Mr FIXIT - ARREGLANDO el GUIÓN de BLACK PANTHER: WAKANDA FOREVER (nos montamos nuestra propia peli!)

Hola de nuevo amigos del canal, el pasado 11 de noviembre se estrenó Black Panther Wakanda Forever y es una película que en la guarida no nos acabó de gustar, así que hoy buscaremos la manera de solucionar todo aquello que no nos gustó sin cambiar la esencia de la película con Isabel Patiés en la guarida del titán.
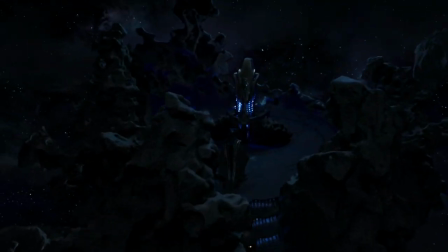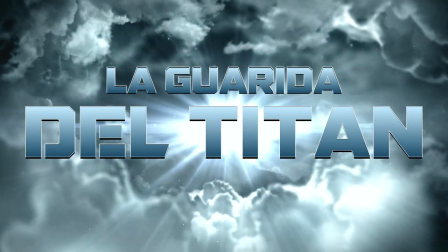Con nosotros, en la guarida del titán.
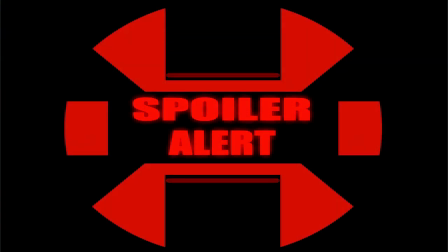Como siempre hacemos en estos vídeos, hablaremos de la trama de Black Panther Wakanda Forever y de cosas que ocurren en la película, así que habrá spoilers, acholón.
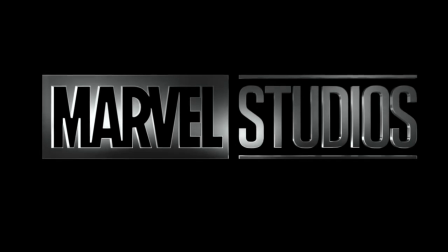Black Panther Wakanda Forever es la trigésima película del universo cinematográfico de Marvel,
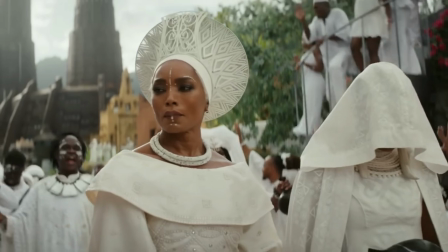una película dirigida por Ryan Coogler en la que llevaba trabajando desde el estreno de su precuela en 2018.
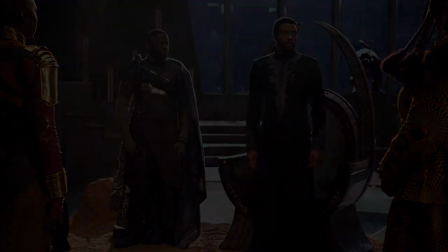Cuando el 28 de agosto de 2020 falleció Chadwick Boseman, todos los planes de devolverlo a la franquicia se truncaron y Ryan Coogler tuvo que reiniciar el libreto,
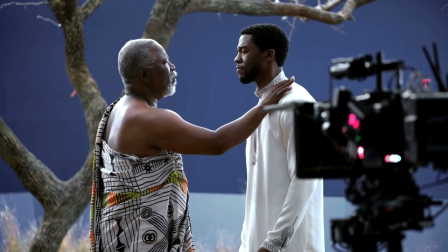teniendo como mayor preocupación elegir quién sería a partir de aquel momento el protector de Wakanda.
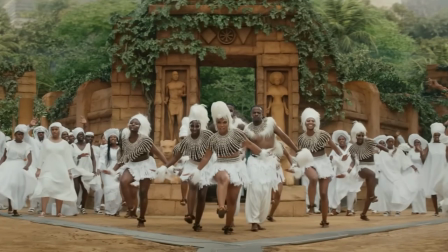En La Guarida entramos al cine sabiendo de su duración y de que el villano de la película sería Anamor,
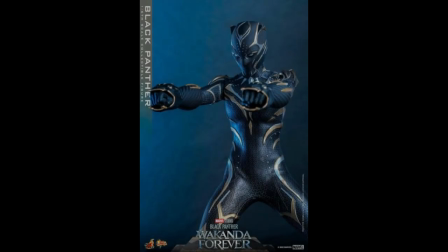interpretado por Tenoch Huerta y con enormes sospechas gracias a una hot toy de que Letitia Bright ocuparía el lugar de Chala como Black Panther.
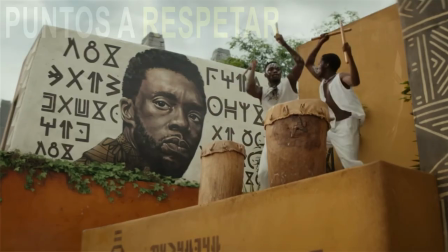Y después de ver la película vimos que las cosas no habían acabado de funcionar del todo. Una vez vista la película, estos son los puntos que tenemos que respetar en este nuevo corte.
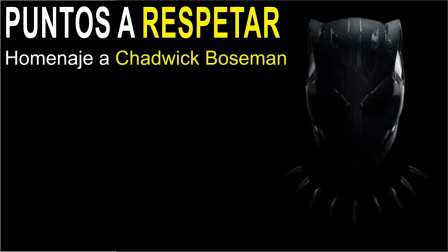Homenaje a Chadwick Boseman, no se hubiera entendido si no apareciera Chala ya no está, y eso debe ser importante en la historia Presentación del villano, dándole un buen trasfondo a Namor y a Talocan, coherente con el UCM Presentación de Rery Williams, Ironheart,
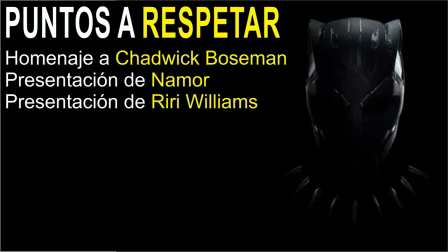otorgándole personalidad y mostrándonos sus capacidades Final de Angela Bassett como Ramonda, un personaje importante que ya no aparecerá en más películas Nuevo Black Panther, debe ser presentado un nuevo héroe o en este caso una heroína haciendo que nos sintamos contentos con el cambio y
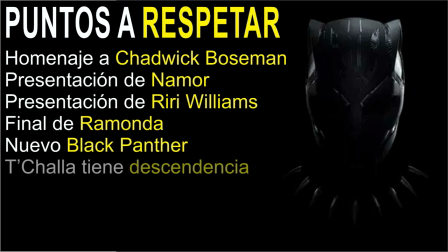con ganas de verla en más aventuras. Chala tiene un hijo con Nakia, que tendrá continuidad, y coherencia con el UCM. Suponemos que la trama de Madame Hidra y Everett Ross tienen que ver con esto y que por eso no se puede eliminar de un plumazo.
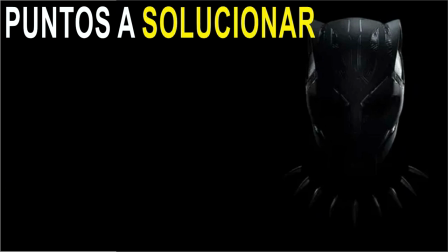Los puntos a solucionar son evidentemente primero los 161 minutos que dura la película. Nos parecen demasiados para contar lo que nos han querido contar. La historia se hace larga y aburrida en algunos momentos, algo que no nos podemos permitir.
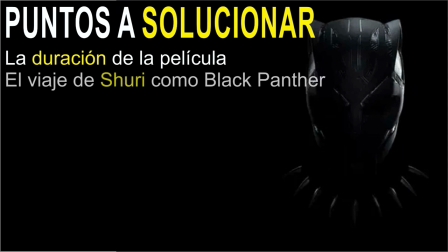Y también querríamos solucionar el viaje de Shuri como nuevo Black Panther. Se nos antoja atropellado y en el clímax del cambio, Shuri es a quien menos nos apetecía como Black Panther, ya que se convierte en un personaje antipático.
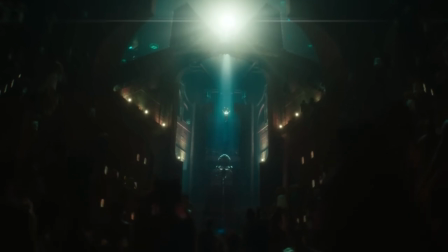El primer acto es el lugar donde nos presentan a los personajes y donde detona el conflicto que llevará el peso de la película.
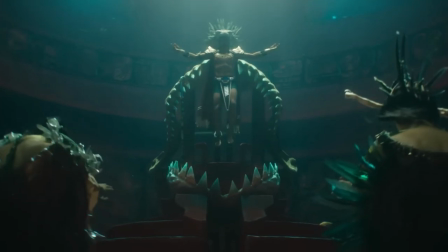A la mayoría de ellos ya los conocemos, pero sus nuevas situaciones no.
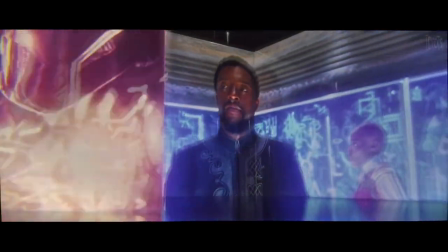Entendemos que la película debe empezar con el homenaje a Chadwick Boseman y la escena precréditos nos gustó, porque aporta información sobre la personalidad de Shuri,
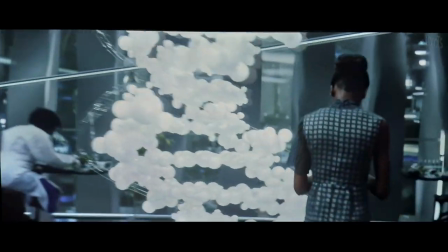alguien que se esconde en su trabajo y que tiene más confianza en la intangibilidad de la ciencia que en la fuerza de las supersticiones y el folclore.
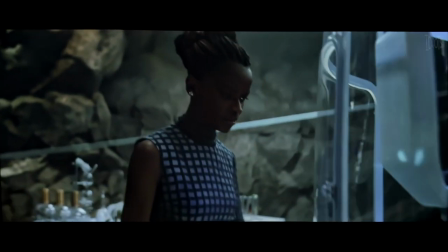Ese es un buen punto de partida del personaje que explotar durante la película. Hasta aquí ningún problema, pero luego llega el funeral.
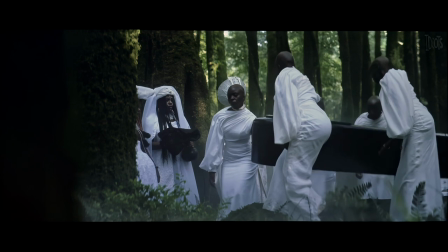Aquí dos cosas.
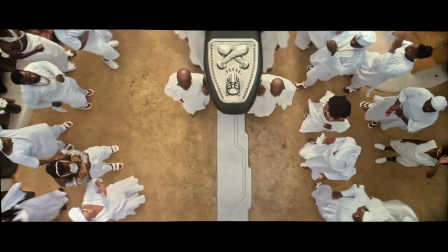No hubiese estado mal que nos explicaran con una pequeña línea de guión que en la cultura wakandiana la muerte es un festejo y que el pueblo celebra la llegada de Chala con sus ancestros,
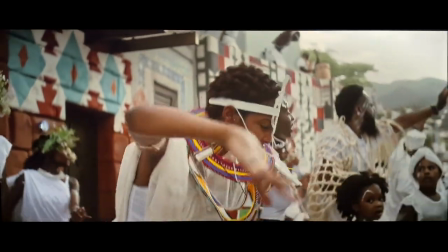Ya que queda un poco raro ver lo triste que está la familia del rey Y lo bien que se lo está pasando el pueblo Y hablando de lo bien que se lo pasa el pueblo Aquí hay otra cosa que eliminaría
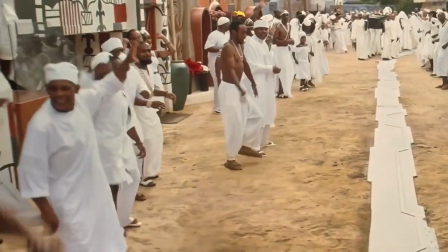Este tipo Sí, este ¿Quién coño es este? Si es que encima mira a cámara Este tipo arruina toda la escena del funeral
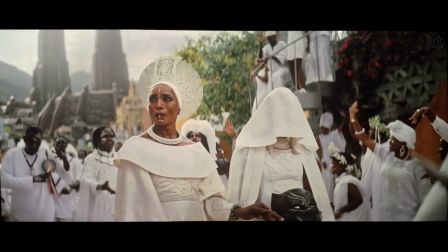Y sinceramente hubiese acabado con la escena aquí Cuando empieza la cámara lenta y se ve el retrato del rey
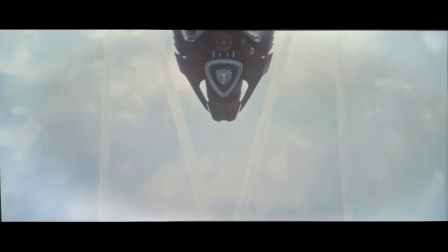Chala en el muro Porque luego todo lo de la nave llevándose el féretro sin saber a dónde queda raro
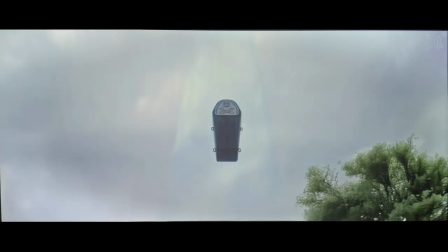A dónde va, qué se hace con él Y si se trata de una ceremonia ancestral, ¿por qué interviene tanta tecnología?
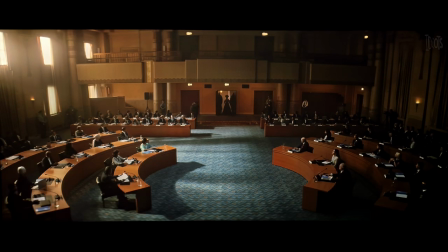Después tenemos la presentación del conflicto. En este caso, el McGuffin de la película es el Viberanium,
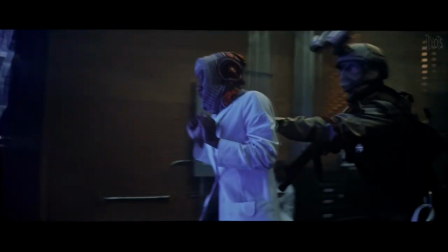y la escena en las Naciones Unidas intercalada con el ataque francesa a una instalación wakandiana es muy potente y aporta mucho a Ramonda,
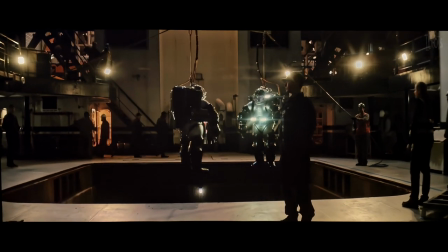el personaje de Angela Bassett. La búsqueda de Viberanium continuará en el océano, donde nos mostrarán a los villanos de la película. Una transición impecable que culmina con la presentación de un fiero e implacable enamor.